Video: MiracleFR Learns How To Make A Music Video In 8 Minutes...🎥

We start off like this. I don't got time to be talking shit now. Like, we could just hop straight into it.
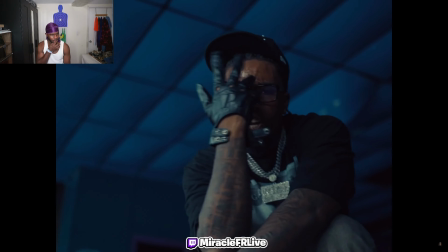I'm ATL, and today I'm gonna be teaching y'all how to shoot a music video. What's going on, y'all? It's your boy Prime ATL, and today I'm gonna be teaching y'all how to shoot a music video.
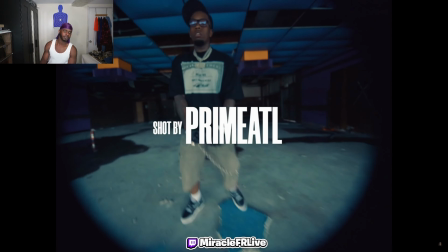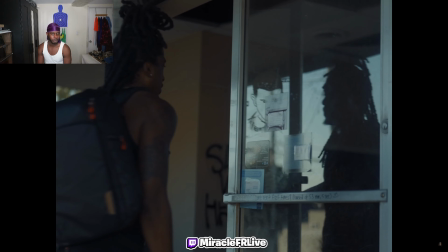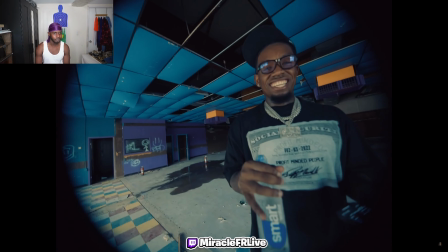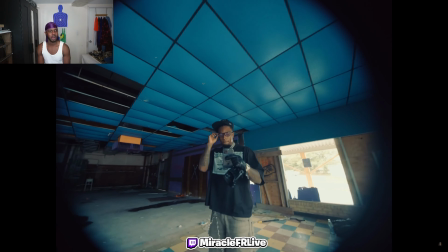This is a 11mm, 11 to 16. That's hard. The arcade to Stranger Things.
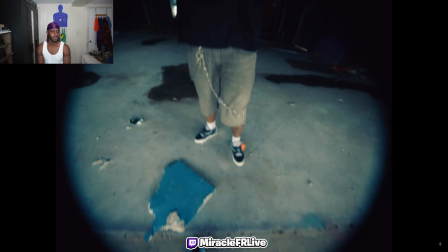This what they shot Stranger Things at. This gonna be the camera angle. Yeah.
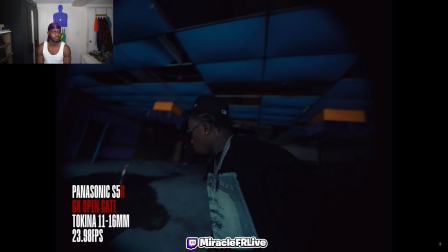Like choking it. Yeah. So what I'm gonna do is we're gonna start the song off. Alright. It's gonna pan and come up. As soon as I get right here, you grab the camera. Got a fire POV shot that's hard. Prime came up with. That's on stupid hard, bro.
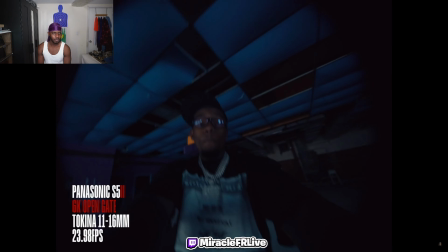So I hope and know that y'all gonna enjoy this, bro.
Covered in the blood because the devil thought by slumping me.
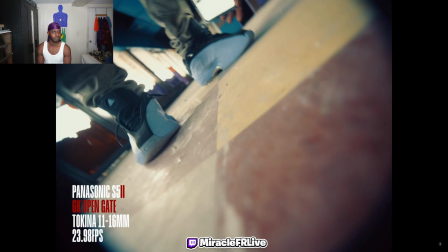Walk down no mask on that surf, so he know it's me.
Rapper's gonna lay the camera down like this. Alright, it's gonna be kind of hard though. Nah, it's gonna be hard. So in that opening scene for the music video, y'all saw that I did the pan up.
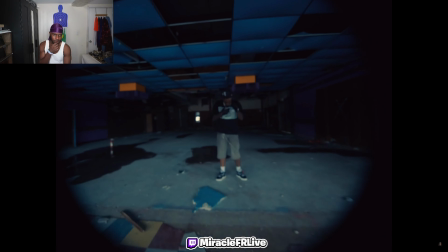I used the Tokina 11 to 16mm wide angle lens, and this lens was only 150 used.
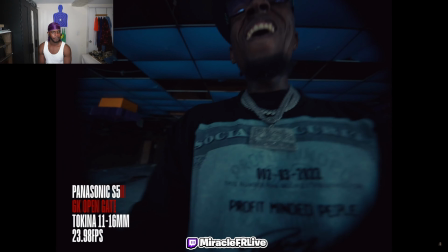I really decided to use that shot because I wanted that fish eye feel, because I knew it would be a unique perspective.
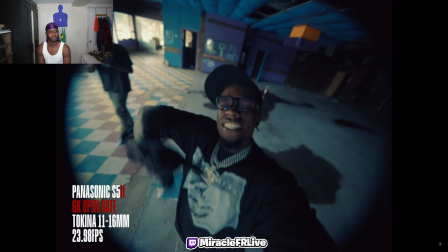And once he grabbed the camera, it turned into like basically him vlogging from that perspective, but it kind of gives you the point of view of him having the devil in the chokehold. So that's kind of like what I came up with, and that's the crazy thing too. I review. I want to go ahead and mention all of my concepts are literally mostly freestyle. I never planned them. He literally hit me up an hour and a half before we shot the video, and I just had to come up with all this stuff on the spot. Well, something that I want to give y'all a tip on when you are filming any type of video is you always want to film things from a perspective that your eyes don't see. The reason why I like to shoot from a low angle up is because we naturally don't see things from that point of view. These shots always add a unique feel. And I also like to get ground level shots, so I like to get eye level with the subject.
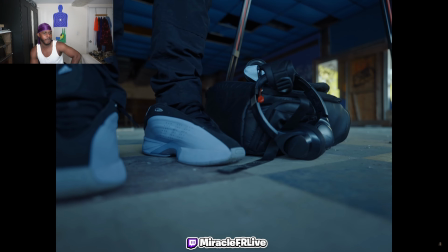When I say that, that means literally bring the camera to wherever the subject is. So the reason why this perspective is dope, you know what I'm saying,
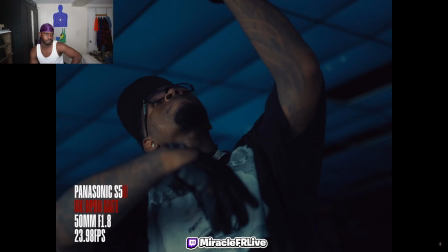we don't see things from this point of view as a human, unless you're laying on the ground and who's gonna look at your feet or whatever like that. So, but yeah, man, the other shot that we did was we had a low angle shot like this, and this gave a nice feel. It also gave a different backdrop. As you can see, when I bring the camera from here to here, this is like two completely different places, right? So that's the beauty in mastering one locations. We shot all of this right here.
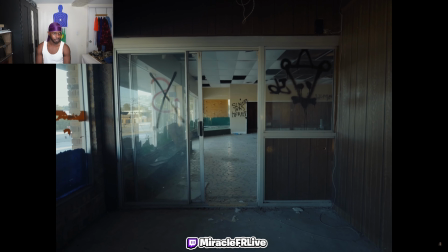You can make one place look like 10 if you know how to really film. So over here, we had this scene. I didn't want to use this because, you know, he's a Christian rapper. I feel like I don't know what these symbols stand for. I don't play around with certain symbolism, especially like all the graffiti and stuff. I don't know what it stands for. So we didn't end up, we didn't use this spot over here. You feel what I'm saying? We didn't use this area. Also, the lighting was pretty bad. Now, something that y'all didn't peep in the video maybe is I used no lights at all. So this is was 100% natural lighting, and majority of my shoots are like that. All right, so in this shot right here as well, I want to go ahead and talk about camera settings, right? Because a lot of y'all wonder what I shoot in. So I'm telling y'all right now, all my videos are mostly shot in 6K open gate. If you don't know what open gate is, it gives you more room at the top of your frame, you know, it's because it uses the full sensor to record. I chose to do that because I just like the box, you know, kind of look. But what y'all don't know is for all of my super slow motion shots, y'all really are seeing 1080p quality. So I'm shooting 120 FPS at 1080p on the Panasonic S5 II, which I'm filming on right now. I'm gonna go ahead and call all y'all 60 frames per second kings and queens out. Just stop doing that shit, bro.
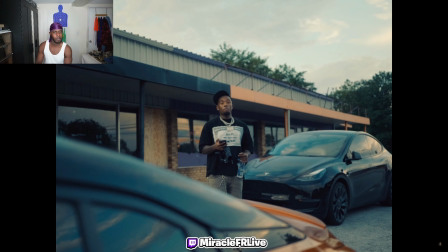I'm telling you right now, that's the worst way to like get yourself trained to film content.